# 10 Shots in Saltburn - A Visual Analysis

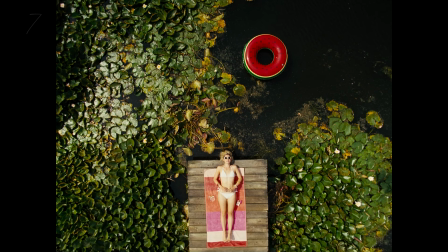499s
Another top-down perspective and a highly stylized shot at that too. One can easily tell that Linus Sandgren must have had a blast with the visual design during the shoot as this is a kind of shot that comes with an undeniable sense of fun and inventiveness.
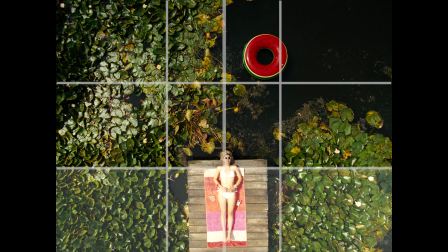513s
Venetia, played by Alice and Oliver, has been centered in the shot and confined mostly to the bottom third of the frame,
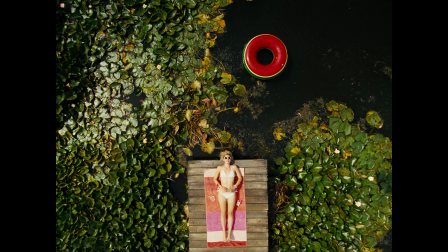519s
whereas a watermelon pool float lingers in the top third. From a geometric standpoint, it's quite a lively picture as the straight lines from the wooden boards and beach towel confront the circular green, yellow and red patterns of the inflatable and both clash with a rhizomatic water lilies that, at first sight, resemble a geometric pattern.
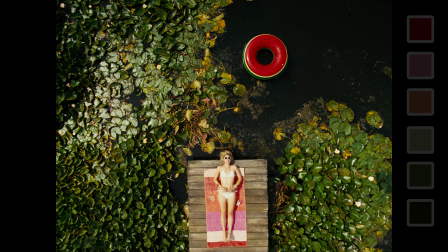539s
By now, it should be apparent that Saltborn strives to employ a restrained colour scheme in its individual shots, for although vibrant and saturated hues may manifest, they are usually tamed and matched in circumscribed arrangements between them and this is a perfect example of that, with green and red attaining the main role within this picture.
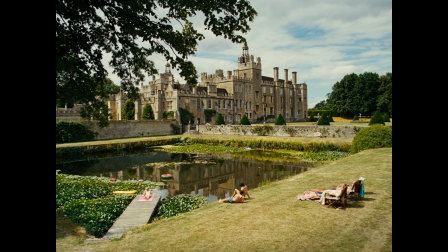557s
As an extra, another shot in this same setting also deserves an honourable mention, a landscape view perhaps more akin to House Portrait,
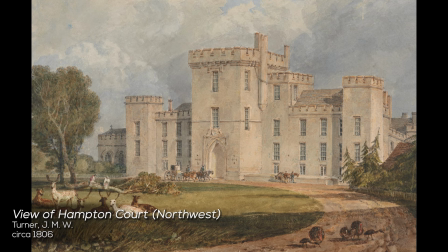565s
which to some may recall the sights explored by British painters who delved into the country house painting craze and which had great success between the 17th and 19th century, a style that ended up becoming a genre by itself.
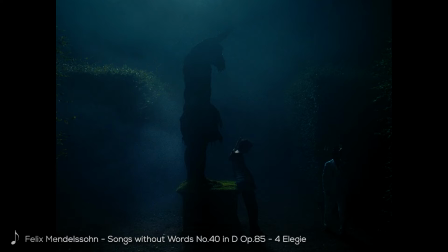I know, I know, another dark, low-key shot with silhouettes, but I can't help myself. For all those generic and perfectly lit faces and spaces seen on most other films,
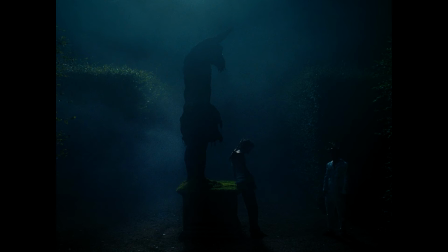593s
there must be a counterbalance, and here in Saltborn there are a few differing iterations worth gazing at. As per other shots in the film, the space and action are elaborated through a side view that confers to the picture an almost two-dimensional character, further enhanced by the 4x3 screen ratio and especially considering the lack of depth in this specific instance.
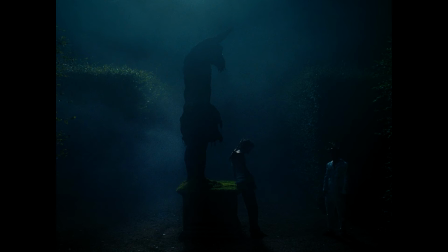614s
Within Saltborn, this is a crucial scene that will dictate the events on the last quarter of the film, but judging the picture just by itself, it's fairly easy to tell why it may capture one's attention.
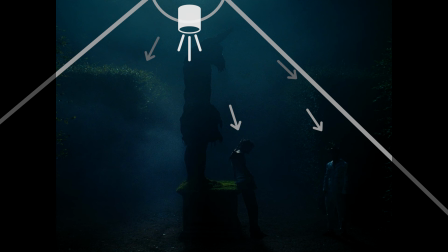625s
The mood is once again quite somber and eerie, pretty much due to the single main light source illuminating the subjects,
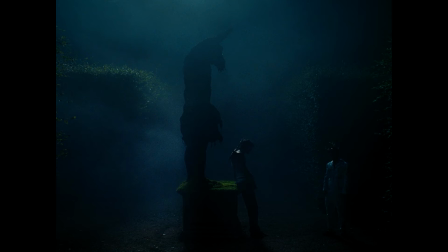631s
the maze walls and the imposing minotaur sculpture, all of them enveloped in a hazy cloak of fog. It's hard to discern texture, varying color and other features, but it's a picture that mesmerizes through its highly atmospheric, focused and willful design.
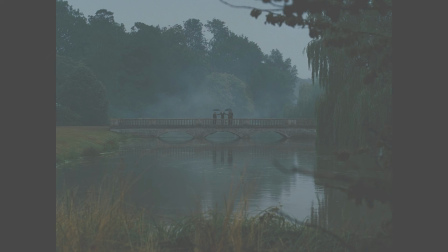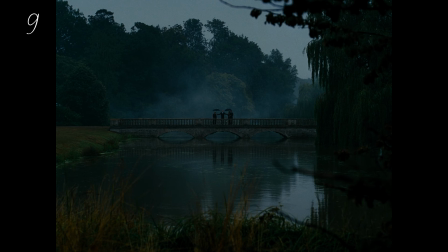650s
This picture wears all the hallmarks of romanticism up front, and could there be anything wrong with that, ever. Its gloomy lighting, broad spatial depth, muted colouring and misty setting work wonders in conveying the mournful tone of the scene, but in terms of framing, it's also a carefully composed image.
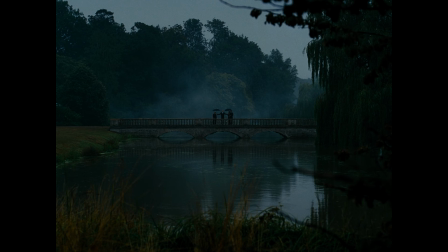668s
With grass in the foreground assuming the role of a repoussoir, there's a sense of peeping about it, almost as if the spectator is witnessing a secret meeting purposefully hidden from sight, with the tree and branches on the right bank taking up the empty space in the sky with their upper portion, and directing the eyes toward the middle ground where the rendezvous takes place.
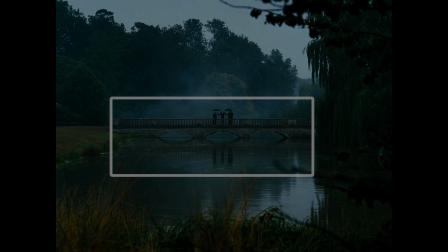688s
This bridge, centered and thereby dissecting the shot horizontally in two and its subjects, are reflected dimly on the water too, with a ghostly manifestation making the scene appear even more ethereal.
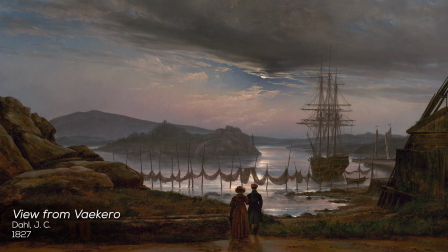699s
Gazing at it, it's hard not to be reminded of the romantic painters of the 19th century such as Caspar David Friedrich or Johann Christian Dahl, whose emotionally stirring landscape views showcased a deep spiritual naturalism.
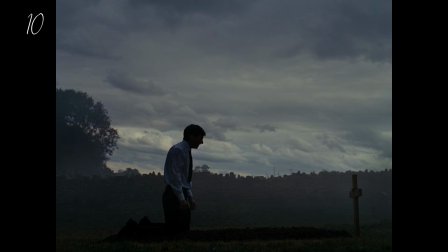Continuing the anguished tone from the previous shot, here is what is considered to be one of the most iconic scenes in the film, but the reason for that shall remain undisclosed to avoid spoiling it. Kneeling in front of a grave, Olly appears despondent and forlorn,
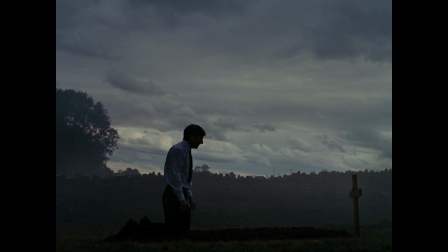732s
utterly squashed by a thick, greyish-blue, overcast sky that seems heavier than the entire earth.